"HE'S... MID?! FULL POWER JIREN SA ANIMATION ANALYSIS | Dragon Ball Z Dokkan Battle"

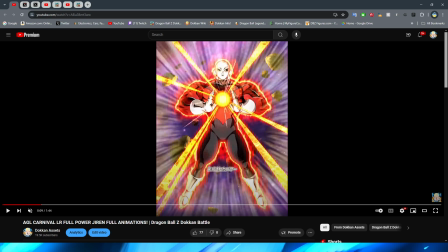980s
I don't really know why, or if this is something with like maybe the way that the card is coded and they don't intend for it to be like this, because they usually don't show like the entire card art. Let me see if we can find it here.
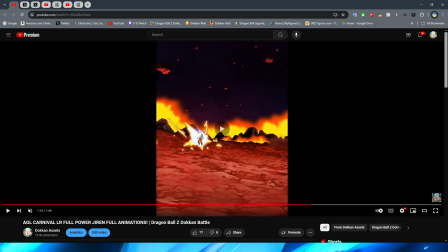994s
Yeah, like this, right? Like here's a good example with this Jiren. For him, right?
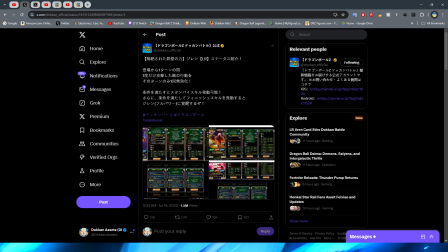1000s
If we take a look at the, where's the card art here? If we take a look at the card art, right, you can see that he has the purple background, right?
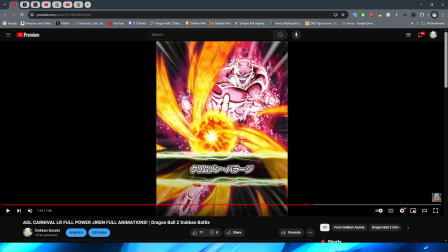1008s
That's what his background would be for the actual card art. But then when we're looking at the super attack animation, he doesn't have the purple background there, right? It's basically more like the, you know, card and the effect, and then they have the little motion lines and the like pulsing effect.
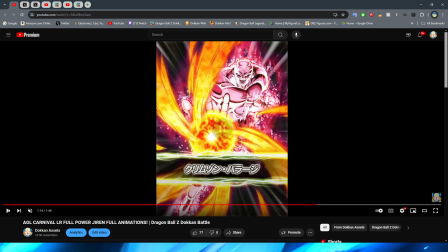1024s
But they usually don't have the background in there, but they do for this one, which is kind of interesting.
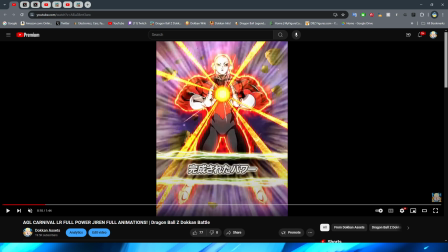1032s
It makes it feel a little bit jarring almost, but I think it only is that way because it's like, well, if every card in the game was like this, then it wouldn't be so jarring, but it's just because the super attacks don't usually have the card art background in the, well, background.
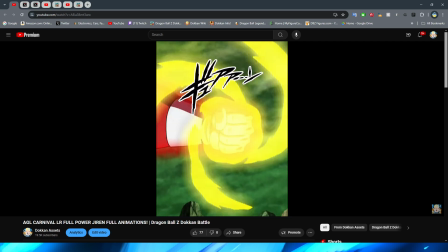1047s
Either way, though, I really like this animation of the energy coming into Jiren's fist.
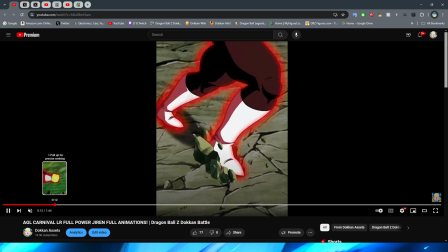1053s
I think this looks really cool. The way that it looks like actual ki and energy swirling inside.
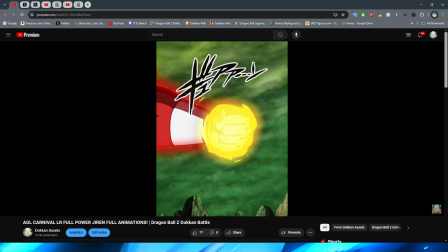1059s
They definitely did a very good job with that. I really, really like the way that this looks.
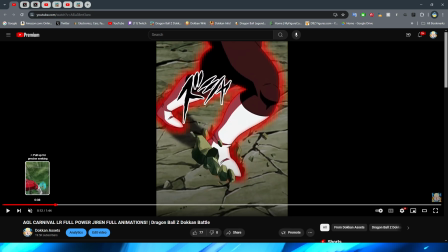1064s
You obviously then have Jiren's light glow, which I will say they definitely did a good job on this.
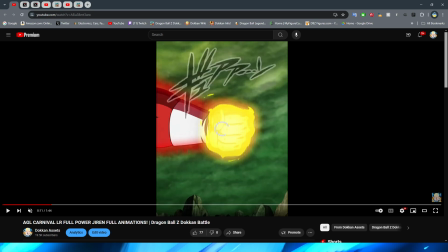1069s
Let's go from like right here, right? Look at the aura around Jiren, right? It's really cool because it's moving very subtly, right? It's very hard to tell because obviously we're looking at it in such a slow motion like this, but by golly, they really cooked with it.
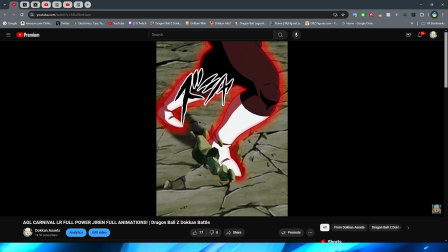1083s
Look at the like little bit of the aura moving around him, right? Very, very cool to see that they actually animated that.
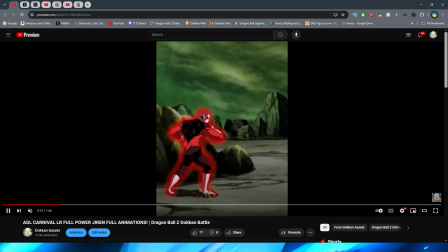1089s
You can see it pretty well on that shot there.
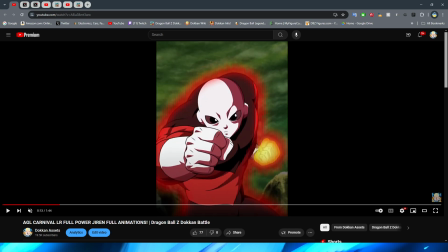1091s
I'm trying not to slow it down, or well, rather, I guess go frame by frame for this because it's kind of hard for you to tell that it's moving in the frame by frame, especially when we have this full shot of Jiren. The aura is actually moving around, which is really, really cool to see.
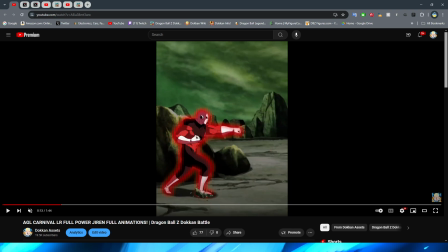1104s
I honestly didn't expect them to do that because in the past with Jiren, when he's been in this, I'm not exactly sure what this state is called, when he's not full power Jiren yet, and he still has like the full Pride Trooper fit on, but he has like the red aura around him, right?
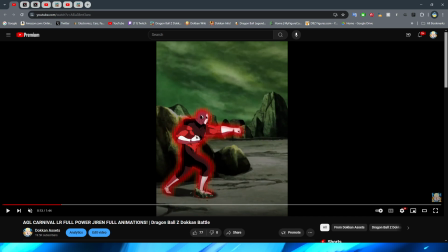1122s
It's like Jiren parentheses powered up or something like that. I don't really think that it has like a technical name, right?
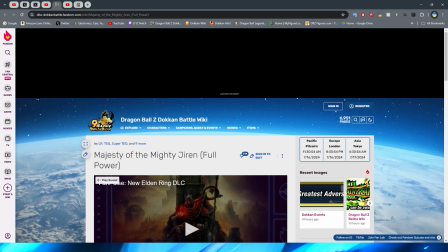1128s
Because actually, in Dokkan, if we go to the Jiren disambiguous, did it not search?
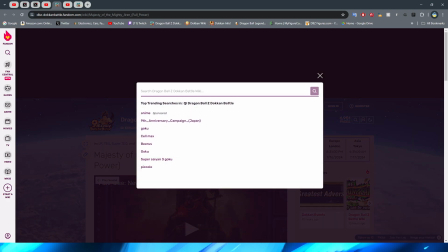1135s
Bruh. Hello, Dokkan Wiki. There we go.
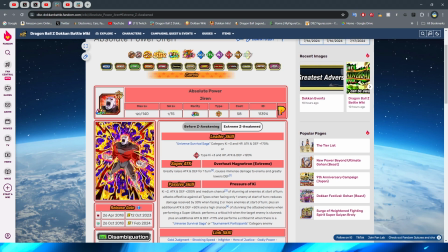1140s
If we go to this Jiren, right, in the animation for this card, and even in the card art, right, you can see that he has a little bit of the aura there, and in the actual like super attack,
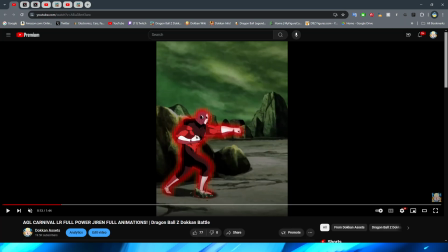1151s
he has the same looking aura as well. But it's not like it's a different form or anything. It's kind of just like when Goku's in Super Saiyan and he powers up, so the aura is around him, and it's not just him standing there with the yellow hair.
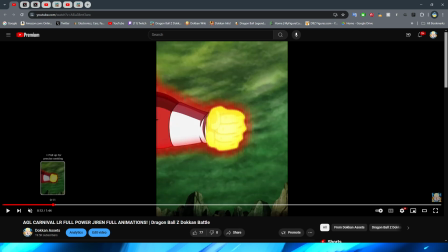1164s
It's kind of the same thing, right? But either way, though, it's really cool that they actually put in that aura there.
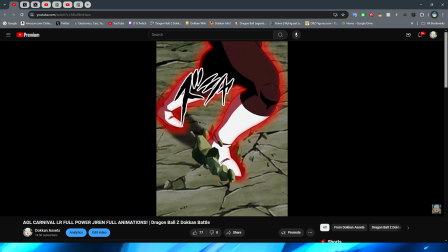1169s
Definitely a fan of how that looks a lot. I like this little shot, by the way, of the establishing shot, too.
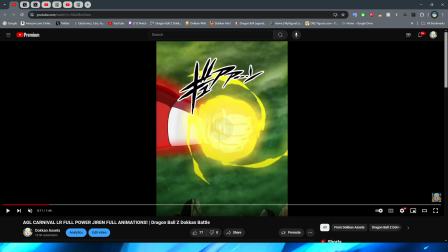1175s
This is way better. And this is what I'm saying. Like, I feel like in the beginning is an example of how Dokkan should not do, like, the transitional scenes and, like, characters moving and stuff like that.
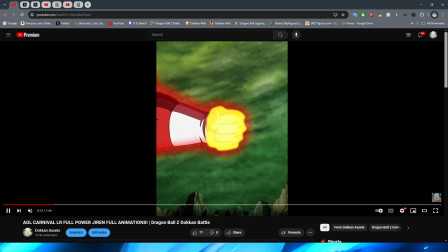1185s
But this is a great example of it, right? You focus on Jiren's fist, and then they move down to his feet to show you him readying into stance.
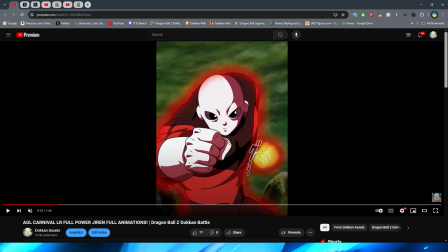1192s
And then, when you get to here, you have Jiren readying up his pose, and it makes sense because you just saw his feet put him in this position, right? So there's not any like awkward change in pose here or anything like that, right? We talked about that in the UI Goku essays,
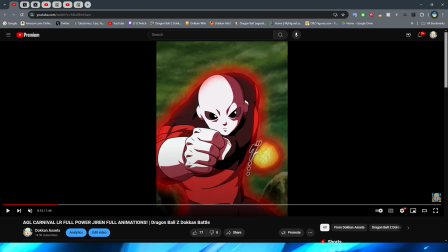1211s
where it kind of feels like they almost just threw a bunch of stuff together rather than it being more like a coherent animation, right? This is a good example of something that makes the animation feel a lot more coherent, because you're not like, okay, how did this character get into this pose when they were just over here like this, right?